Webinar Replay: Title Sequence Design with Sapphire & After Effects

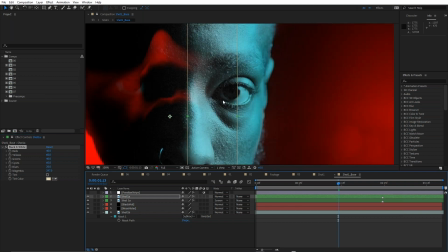16:33 like this, you can see how it just pulls out a little bit of that cyan.
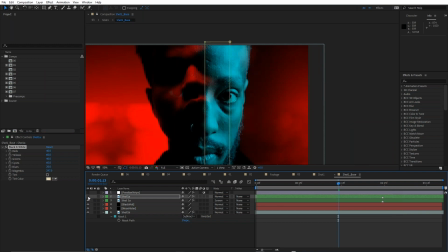16:39 It's really strong there. Just brightens him up a little bit and looks like almost like he has some blue lighting on the side,
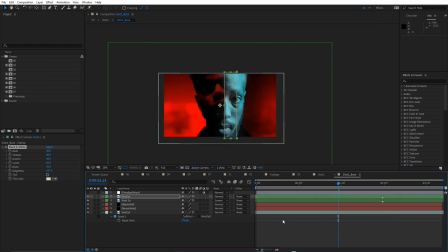16:49 but not so much on the front. So that's the sort of basic color grade.
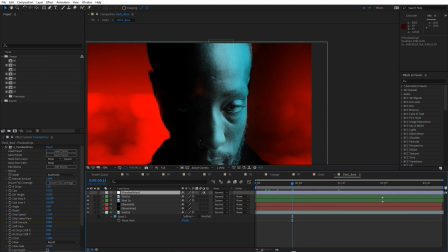16:56 And inside here, I've also added a little bit of Sapphire's parallax strips. I love parallax strips. It gives you that kind of, how would you describe it, Brian? It's that offset, how does it describe it in the help? Yeah, it's like, takes an image divides.
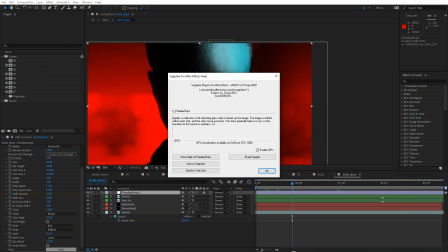17:14 Refracted glass, right? Reflected glass. What genius wrote that? That's what, but that's perfect.
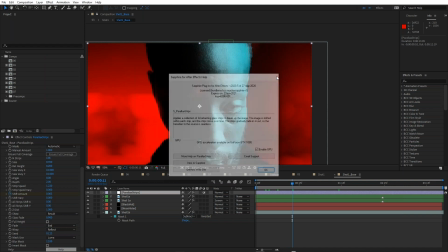17:22 Refracting glass Yeah. strips is exactly what it's like. That was you, was it, Brian? Yeah, no.
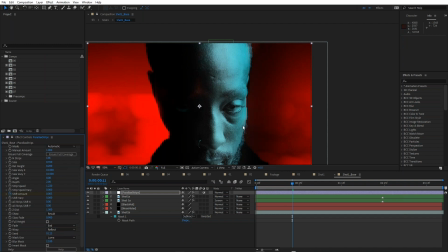17:26 I actually think Larissa, our head developer, wrote that. I always think of parallax strips as, yeah, like it's like that. Take an image, divide it into strips, and offset them to kind of fake that parallax.
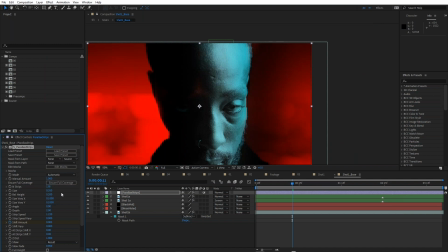17:38 Yeah, and that's exactly what it does. And this kind of effect, of course, you can do it manually, but doing it manually is really time consuming. It requires you to duplicate layers, use multiple masks, and even then, when if you're not quite happy with the look, you've got to move the masks around, or someone comes and doesn't like it,
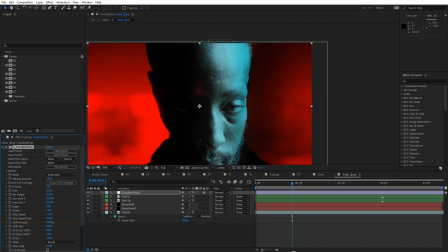17:57 you've got to change it. Here, it's all done pretty much automatically. See, I'm actually just moving the shift amount here, and you can see how that's shifting that image, which I love that fractured look that this gives you. But it also has a random seed. So once you've set it up kind of how you like it,
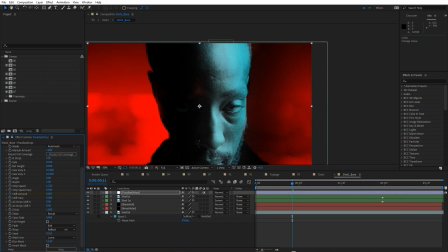18:15 then you can just adjust the random seed and you can audition slightly different looks, which is so useful. You can see I've actually animated the shift amount. You saw that shifting does this. So animating the shift amount will adds a little bit of that fracturing movement, which is really nice.
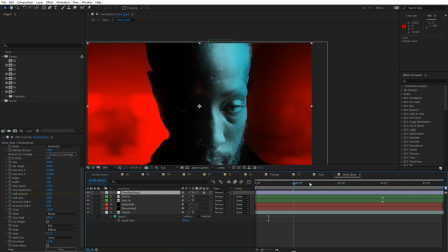18:34 So it sort of animates that offset. It's only subtle, but increases at the as the shot goes by. So at the beginning, we have none. As we play the shot, we start to get more and more.
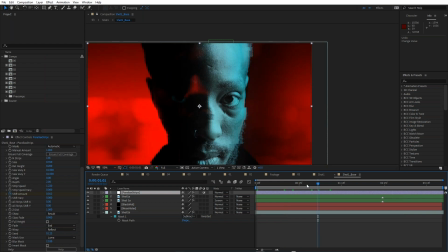18:50 So it's like he's normal at first, but something's going wrong. He's starting to fracture. Relationships are fracturing, or something just adds a little bit of mystery to it.
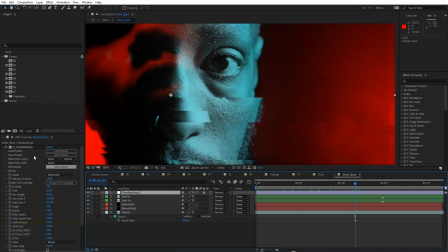19:01 So that's a really handy effect and one that I love using in Sapphire. So that's the base. Let me just come into, I'm going to right click and choose, let's see, reveal composition in project. I've actually just done a proxy of this. I've rendered a proxy, so I'm going to turn that on.
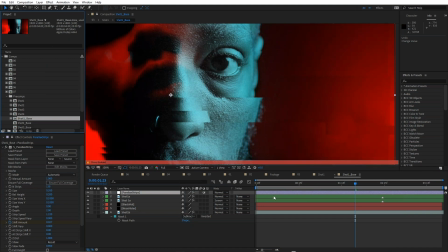19:20 And that just makes things a little faster. There we go.
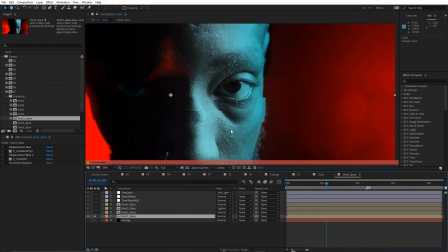19:24 Okay, so let's go back into this comp and let's take a look at how I treated that.
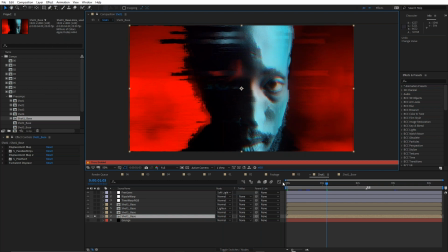19:31 So all of that work was done in the pre-comp, and in this comp, this is where I added all of the glitchy effects and displacement. And let's see, I want to turn off the proxy for this as well. So this is shot one.
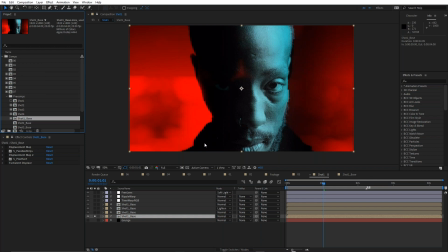19:52 Okay, so there's the shot we just looked at. So let's take a look at how that glitchy look was built. And I've got all the effects over here in my effect control panel, combination of Sapphire effects and After Effects effects. The first effect is displacement map. I love a bit of displacement map.
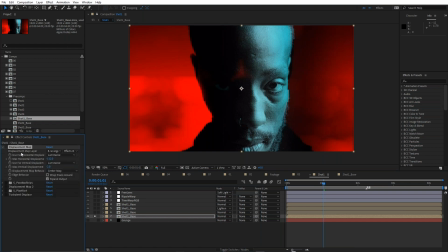20:11 And to use displacement map, then of course you need a map. And for my displacement map layer, I've used this grunge layer. And the grunge layer is, of course, Sapphire grunge.
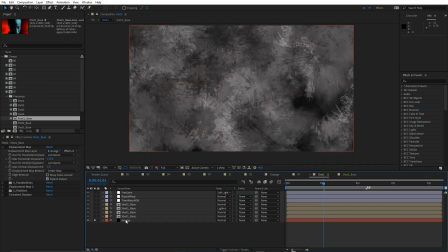20:24 Now, it's easy enough to find stock imagery, but this is all built in to Sapphire. And grunge is a super handy effect for creating grungy looks. You can use a variety of different stamps.